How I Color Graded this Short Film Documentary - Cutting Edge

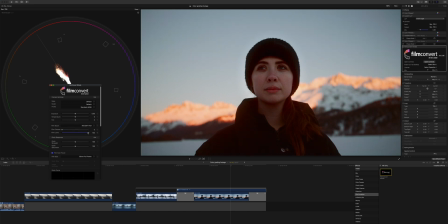8:11 So what we need to do is we need to reduce our film luma and chroma levels, and then we can add a bit of the chroma levels back in to around 20%, and maybe even a bit of the luma to add more of the contrast.
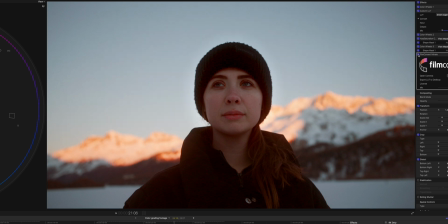8:25 Let's see before and after. And I like this because it gives the whole video a bit of an old vibe.
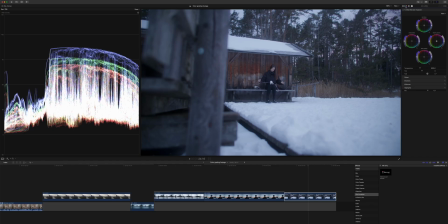8:31 All right, let's quickly do 2 more shots like this. One of those is one of the clips from the beginning, and we will apply the same methods that we did to all the other clips.
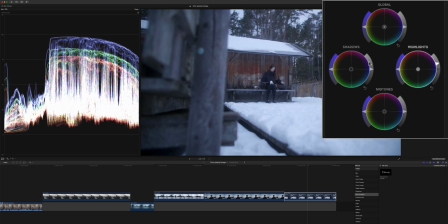8:39 Conversion LUT is already applied. Let's raise the highlights and maybe add a bit more contrast, and that's pretty much it.
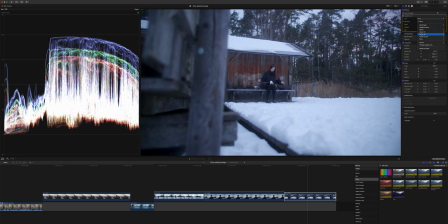8:46 Now let's add our custom LUT, and we do the same thing. We add the version 2 brown sugar, way too much.
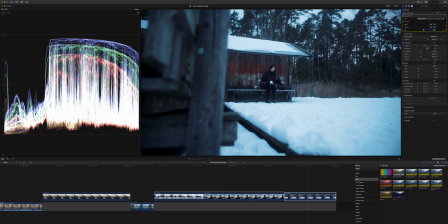8:53 Let's dial it down to around 50%. And as we can see, it's way too cold. We want to emphasize that it is cold, but this is obviously way overboard.
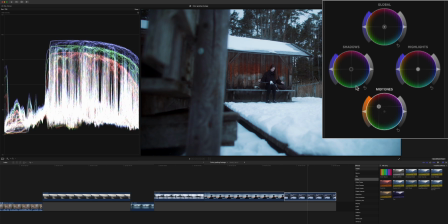9:03 So we add more color wheels, and we push orange and brown into the midtones yet again. Way more saturation here. Let's see before and after. That already looks so much better.
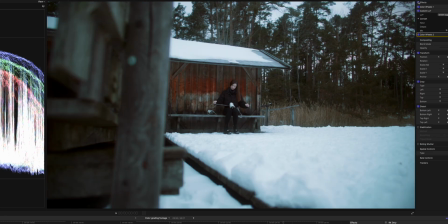9:18 So now if you look at the before and after, you can see that we now achieved this brown greenish look that I really like and kind of associate with old film stock.
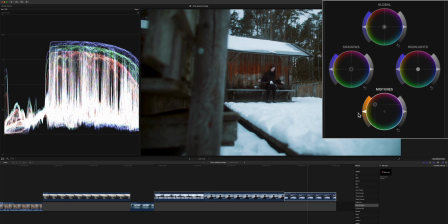9:28 I think our clip can benefit from a bit more saturation, so let's add some to it.
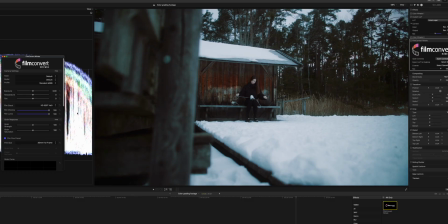9:33 And as always, our last step, add some film grain. This is yet again way too much, so let's decrease our film chroma and film luma to 0,
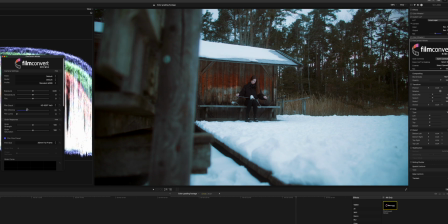9:40 add some of the film chroma back in, just about 20%. And there we go. This is the before and after.
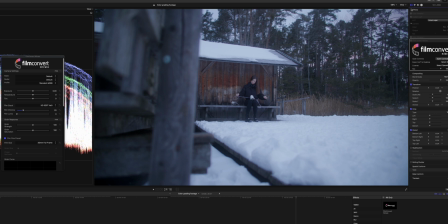9:48 So one more time, we went from this boring video looking purple kind of clip to this earthy green brown tone looking cinematic look. Okay, so let's do one more clip, and this is from our DJI Mavic 2 Pro, and we want to match this to the overall color palette that we used in all of our other shots.
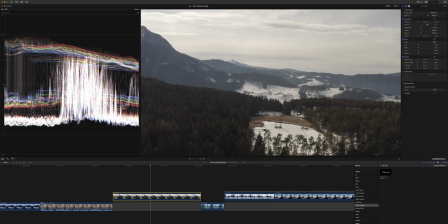10:05 I filmed this in D-Log, so we don't have a conversion LUT, so we need to convert it manually.
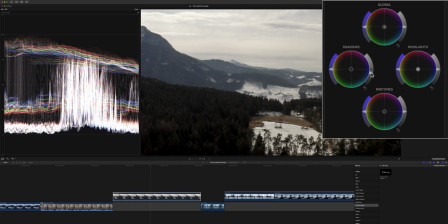10:10 Let's add some color wheels and just add a bit more contrast by lowering our shadows just before the 0 mark, and add some highlights, but we don't want to clip anything, so let's just leave it here. The next thing we're going to do, as always, is add a custom LUT,
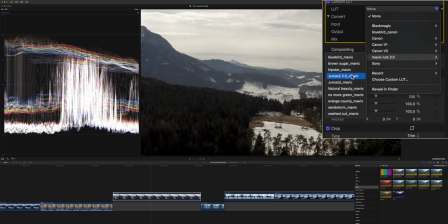10:28 and we chose one from our Mavic LUTs pack, and we chose the same one that we used before, and as we can see, way over the top, so we need to dial it back all the way to 0, and then add in just as much as we need.
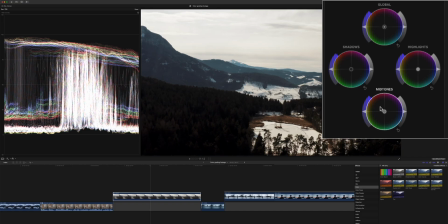10:44 And just with all of our other clips, we want to add a lot of contrast here. That already looks pretty decent, but now let's add a bit of color to it. So we add another color wheel, and then we push some orange into our midtones, a bit on the green side.
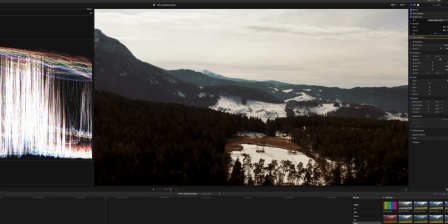11:00 Let's see the before and after, pretty boring and flat looking, and we added a lot of contrast and matched the colors to all of our other clips.
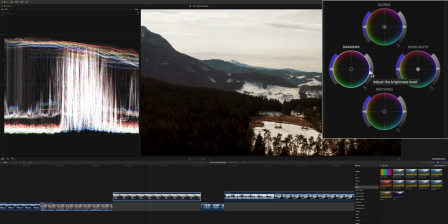11:07 I actually think we went a tad overboard with our contrast, so let's go to our first color wheel and raise the shadows just like this.
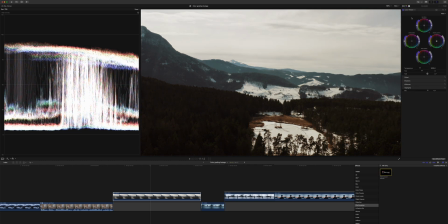11:16 So let's add film convert. And this already looks pretty decent.
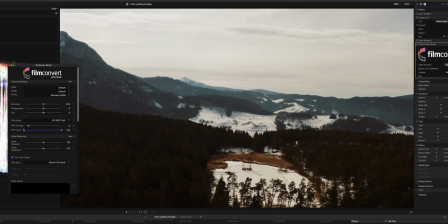11:20 I think for this clip, we don't need to lower our chroma all the way to 0, because I kind of like the way that it affects our image. So let's go to around 70% here.
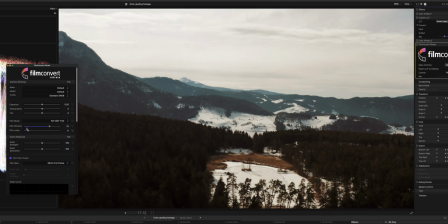11:33 We can reduce our film luma, because this is all it does is just adding more contrast, and we already have plenty of this. But there we go, I already like this. So there you have it. This was a little insight on how I color graded my film Cutting Edge, the LUTs and plugins that I used. And speaking of LUTs, there's a link down in the description below with all the LUTs that I used for this film,
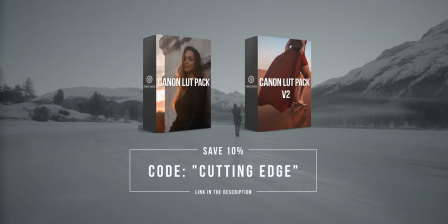11:54 and I have them available for Blackmagic, Canon, Sony, and DJI Mavic series.
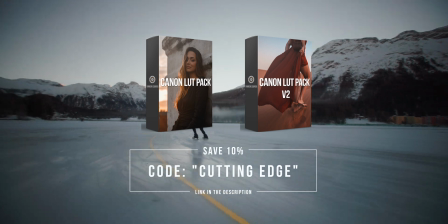12:00 And if you use the discount code Cutting Edge, you can get 10% off. I hope you liked this video, and if you did, then please give it a thumbs up, because it really helps the channel grow. And if you have any more questions about anything about Cutting Edge, then leave a comment down below, because I will answer them in a future behind the scenes and full making of.